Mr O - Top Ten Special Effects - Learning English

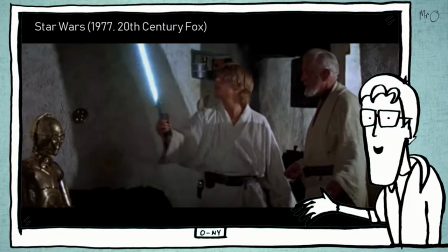Ever since I was small, I've loved special effects in movies.
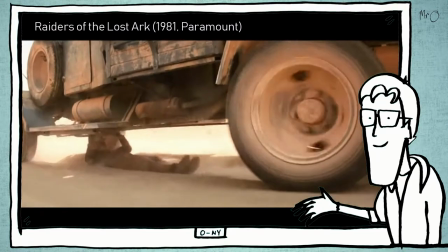I loved the Indiana Jones films, and Star Wars, and James Bond.
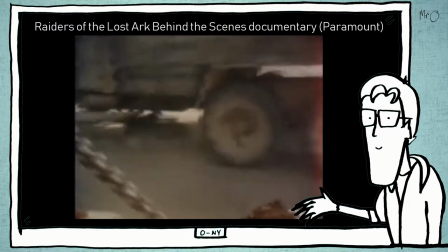But what I loved even more was watching how they made the special effects in the behind-the-scenes documentaries.
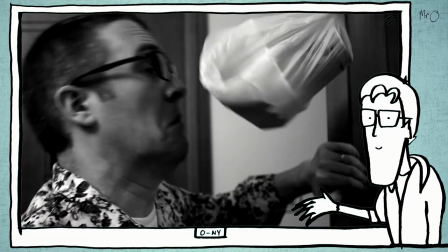There are quite a few special effects in my little YouTube videos.
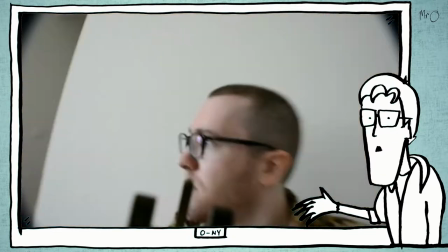Here are 10 and how I made them. Number 1.
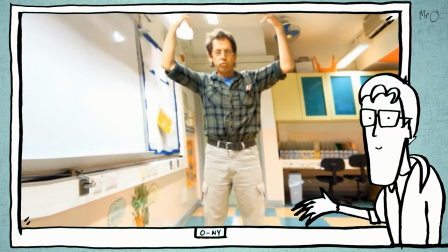The first special effect I ever tried was this one in the first tuckshop video.
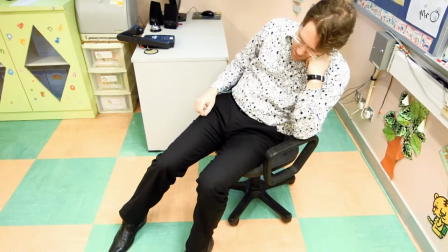This is very simple. I just stood up and moved the chair.
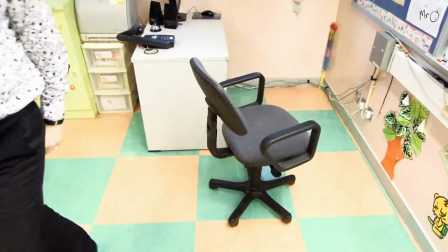afterwards I cut the middle part out and added a sound
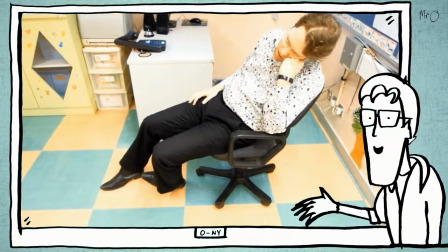this is an example of cutting number
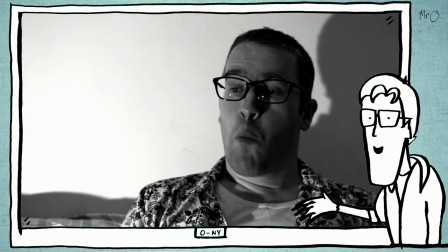two this is from the Halloween game this is also a very
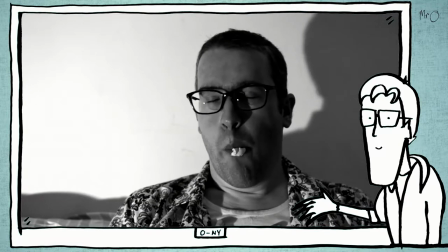simple effect first I had to blow a good bubble and have it burst nicely.
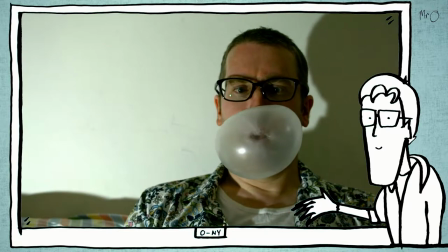This took 12 takes.
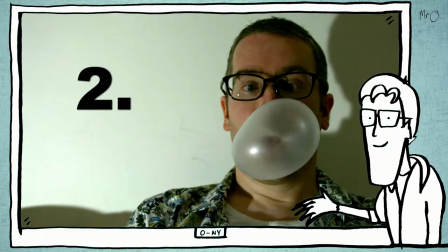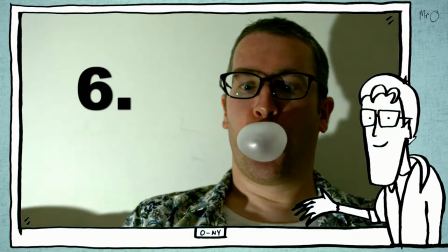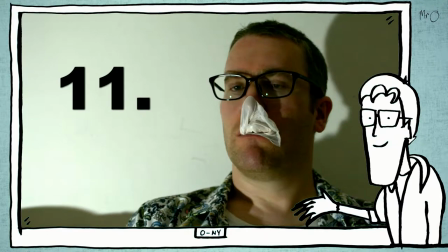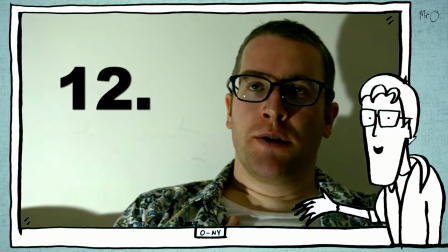When I had a good bubble, I just added a balloon pop to make the burst sound bigger and better.
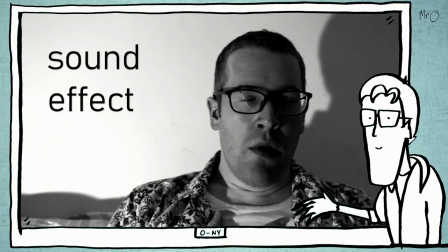This is an example of using a sound effect. Number three.
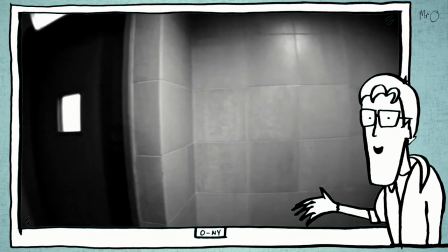The sound was important for another part of the Halloween video, this jump scare.
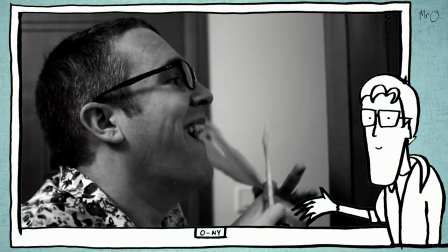Without the music, or with different music, it really isn't very scary.
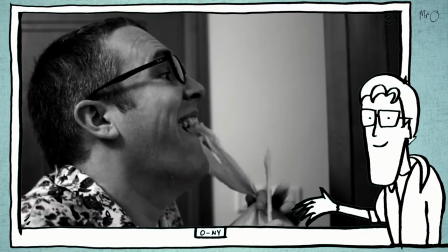But with the music, it makes you jump. This is an example of using a music cue.
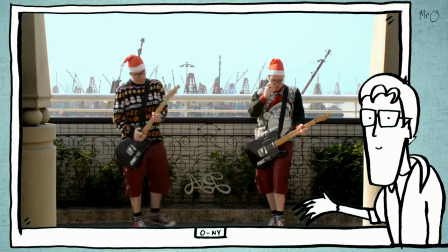Number four, for my Christmas in Hong Kong guitar solo, I wanted to make a joke with two Mr. O's.
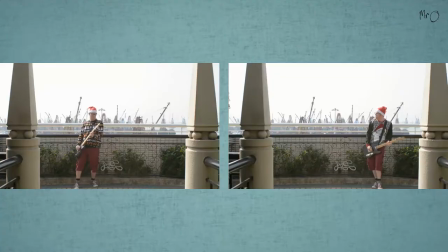I recorded each guitar part separately, pretending to look at the other Mr. O each time.
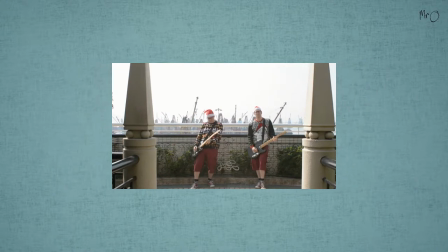Then I simply put the two shots together. This is an example of split screen.
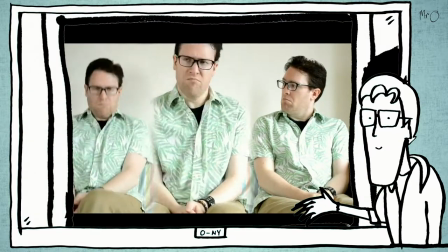Number five. I also used split screen to create the four Mr. O's on a sofa in the elephant video.
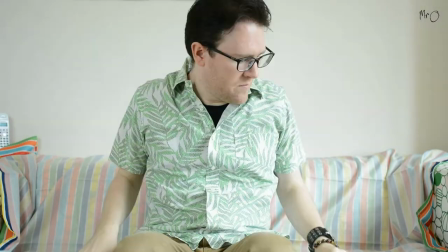Again, I recorded the first three pretending to look at the new Mr. O's and then split the screen.
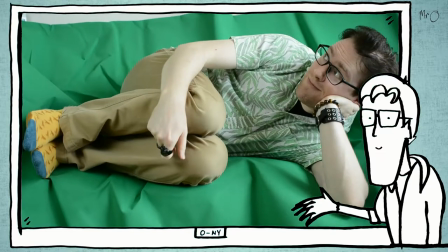For the last Mr. O, I lay on this big green sheet and removed it in the computer afterwards.
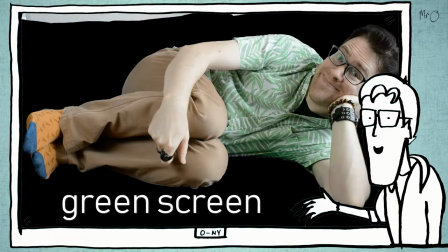This is an example of green screen number
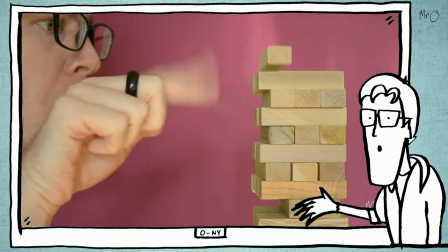six green screen was also used to do Jedi Jenga first I recorded
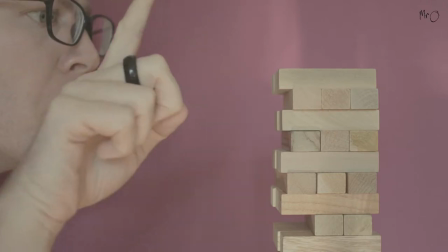myself pretending to move the block with the force then I filmed the block
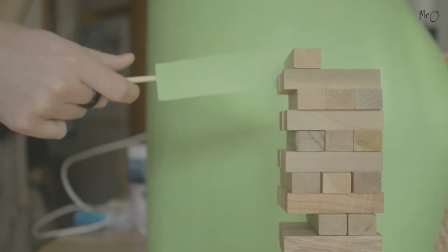against a green piece of card I attached the block to a chopstick and more green paper,
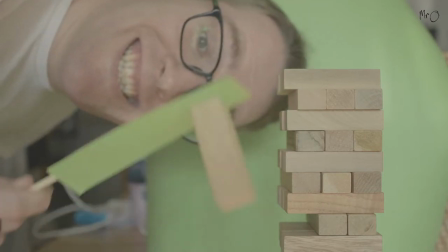then removed the green in the computer. Then I changed the colors to make it look nicer.
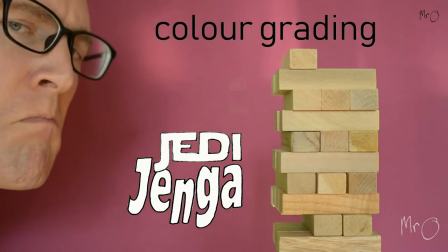This is an example of color grading. Number seven.